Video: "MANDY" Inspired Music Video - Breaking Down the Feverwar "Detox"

So this is actually a perfect segue. I had brought the looks of Mandy up to director of photography Josh Emerick,
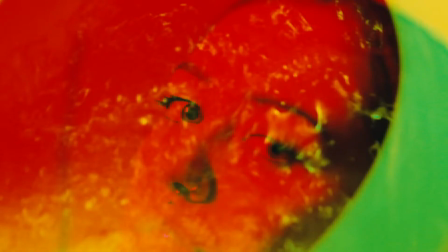256s
and I had said these are kind of the looks that I really want to go with. I want really harsh colors.
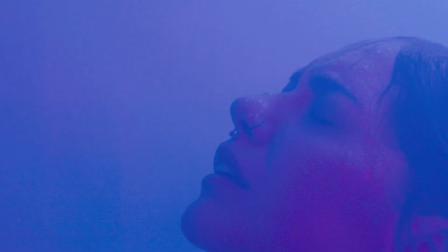261s
I want all sorts of different colors. This one I wanted to hit with every single color possible.
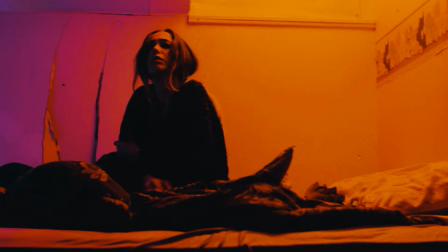268s
So that brings us to the face morphing shot, which is actually directly pulled from Mandy. We didn't want to like exactly obviously rip it off, but we wanted to do kind of like our own take on it.
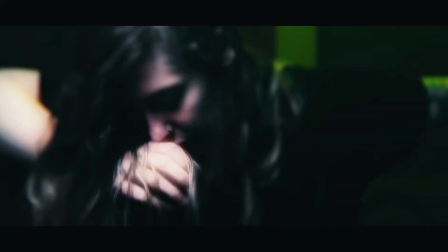278s
So this is actually our talent Sarah and Nick's faces actually kind of morphing together for this very trippy,
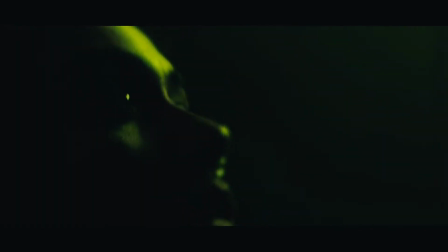286s
like you don't know what you're looking at sort of scene. As you know, Nick singing the song, we also had her mouth some of the lyrics as well.
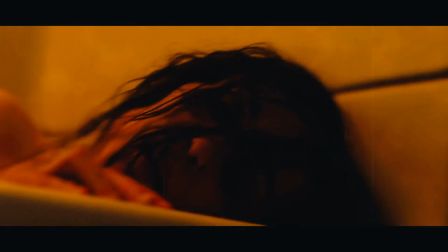293s
So again, throughout this entire video, we actually shot this It's not a special or crazy location.
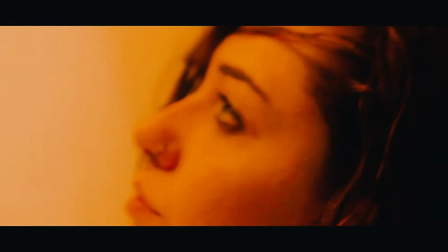300s
This is the band's bassist, Abe. This is his house. Another cool thing we got to do in this video was actually make use of bathroom and shower.
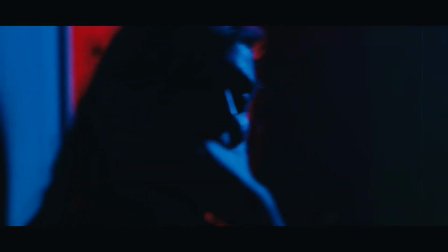309s
It's something I feel like we never really get to do in music videos a lot, is make a really cool bathroom look.
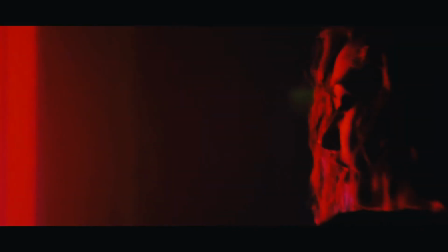314s
But luckily, Abe's bathroom was actually pretty big,
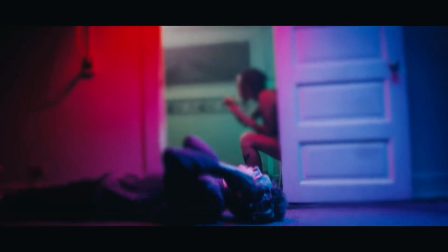318s
and like just big enough to place a handful of lights in here to really run through these scenes.
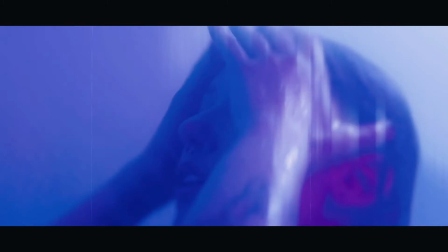323s
Big shout out to Sarah for being such a trooper to do all of this crazy stuff in this video.
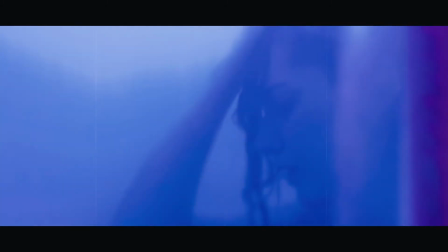328s
Even though it's not that crazy, she's sort of just walking around acting like she's going through a detox.
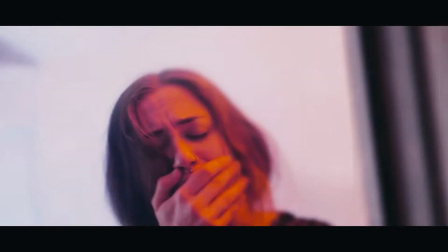332s
But, you know, being down to like just sit and act weird, throw up in a,
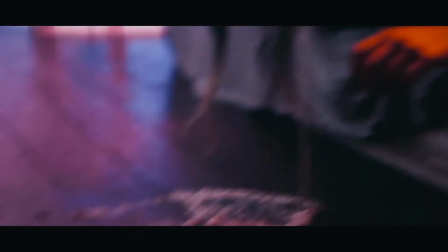337s
fake throw up in a toilet, play out some scenes in a shower, smoke some cigarettes, all that sort of stuff.
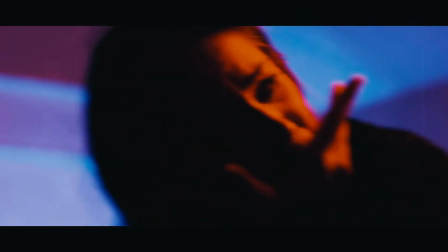342s
So yeah, one of my favorite things about this video, like realistically, is just the simplicity of it. And I know I've just explained all this backstory of, the lights and the setting,
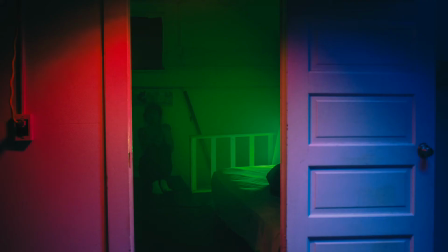353s
and we were carrying lights up and down these different set of stairs and all that sort of stuff and kind of cramming it into this house.
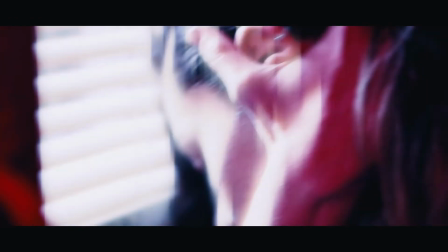359s
But realistically, like watching this video, its whole point was to be visually crazy and physically simple to do,
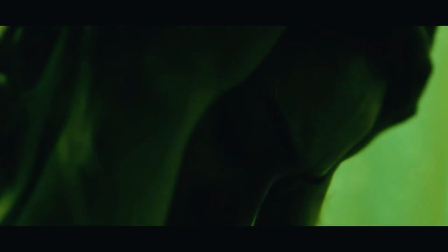367s
where a lot of this stuff is just lighting tricks and then post-production edits to really drive in the colors,
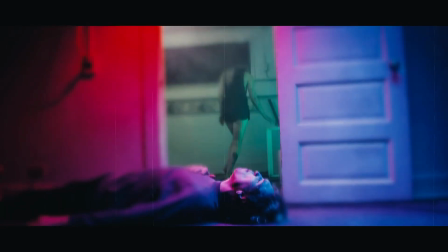373s
really drive in the kind of weird film grainy effect, just to add to a more like dreamlike feel with this.
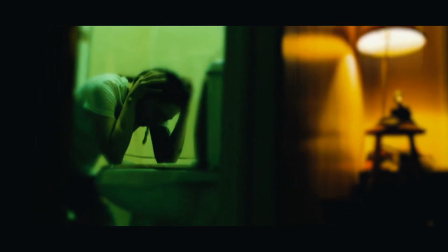380s
And one of my other favorite things in this video is definitely Nick's performance.
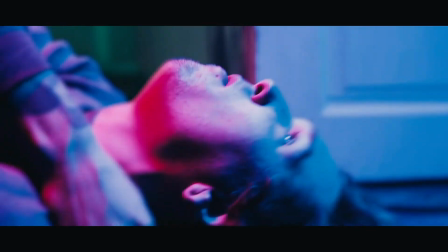383s
Even how he owned laying on his back on the floor, yelling the lyrics and singing along with the song.
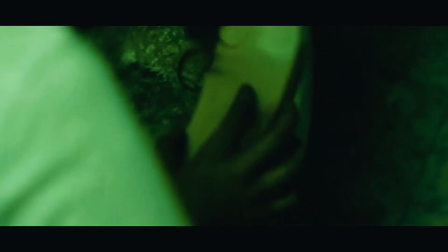389s
That was like one of my favorite things that we did in terms of performance, because it's a different type of performance for a music video.
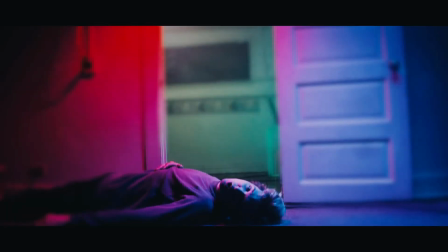396s
There's usually always something that includes like the full band.
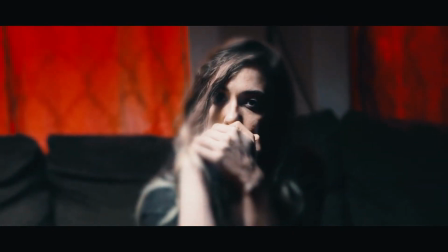399s
And with this one, I just wanted it to be about our character played by Sarah going through this whole weird, wacky, trippy detox.
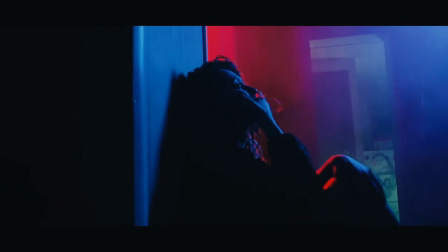408s
And just about Nick himself just performing the song, combining our two universes here,
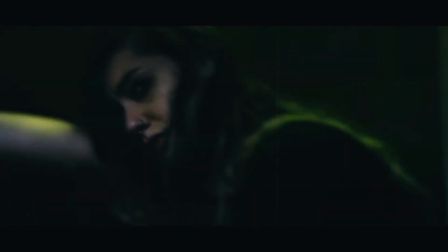415s
combining what would normally be our performance with the B-roll, letting Sarah walk around Nick while he sits and screams the lyrics,
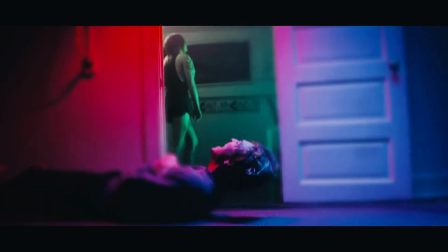423s
or even step over him, and actually kind of like interact and kind of blend what normally would be kept apart,
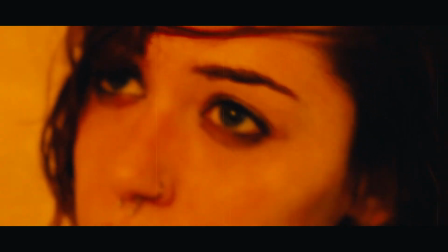429s
aside from just chopping up beside each other in an edit. It was fun to kind of blend those two video worlds together, realistically.
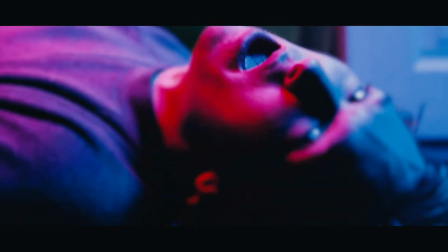436s
So all in all,
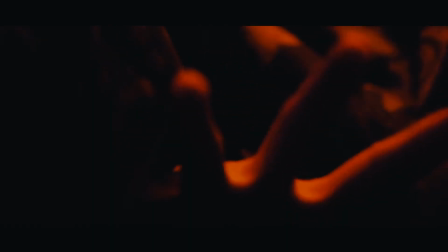437s
this is another music video that every idea and nearly exactly how it looked in my head is how it actually ended up looking.
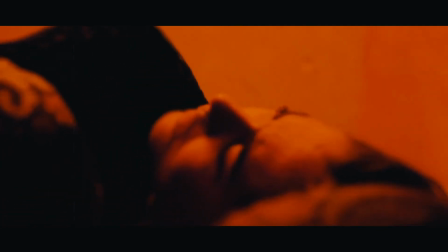446s
And of course, I tossed that idea to Josh, and I was just like, listen, I just kind of want you to go crazy with lighting. And fun tip, if you're ever thinking about working with Josh, realistically, if you tell him, hey, I just want you to have fun with lighting on this one, he's gonna go do exactly that,
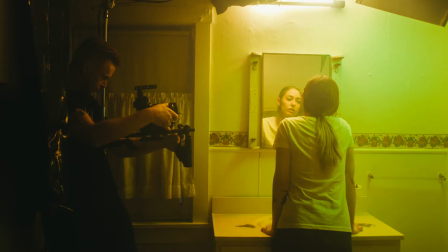463s
and he's gonna be really stoked to work the project. And that's what we did here. That's what we did with this detox video. Again, there's not a ton going on, but where I really wanted it to pack its punch was just in the visuals itself.
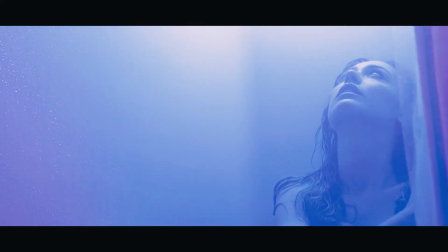476s
I wanted it to be weird, trippy, colorful, really set that like tone and set that vibe. So yeah, in general, heavily inspired by Mandy. So if you haven't seen that movie, go watch it so then you can want to throw a bunch of highly saturated lights into a video yourself.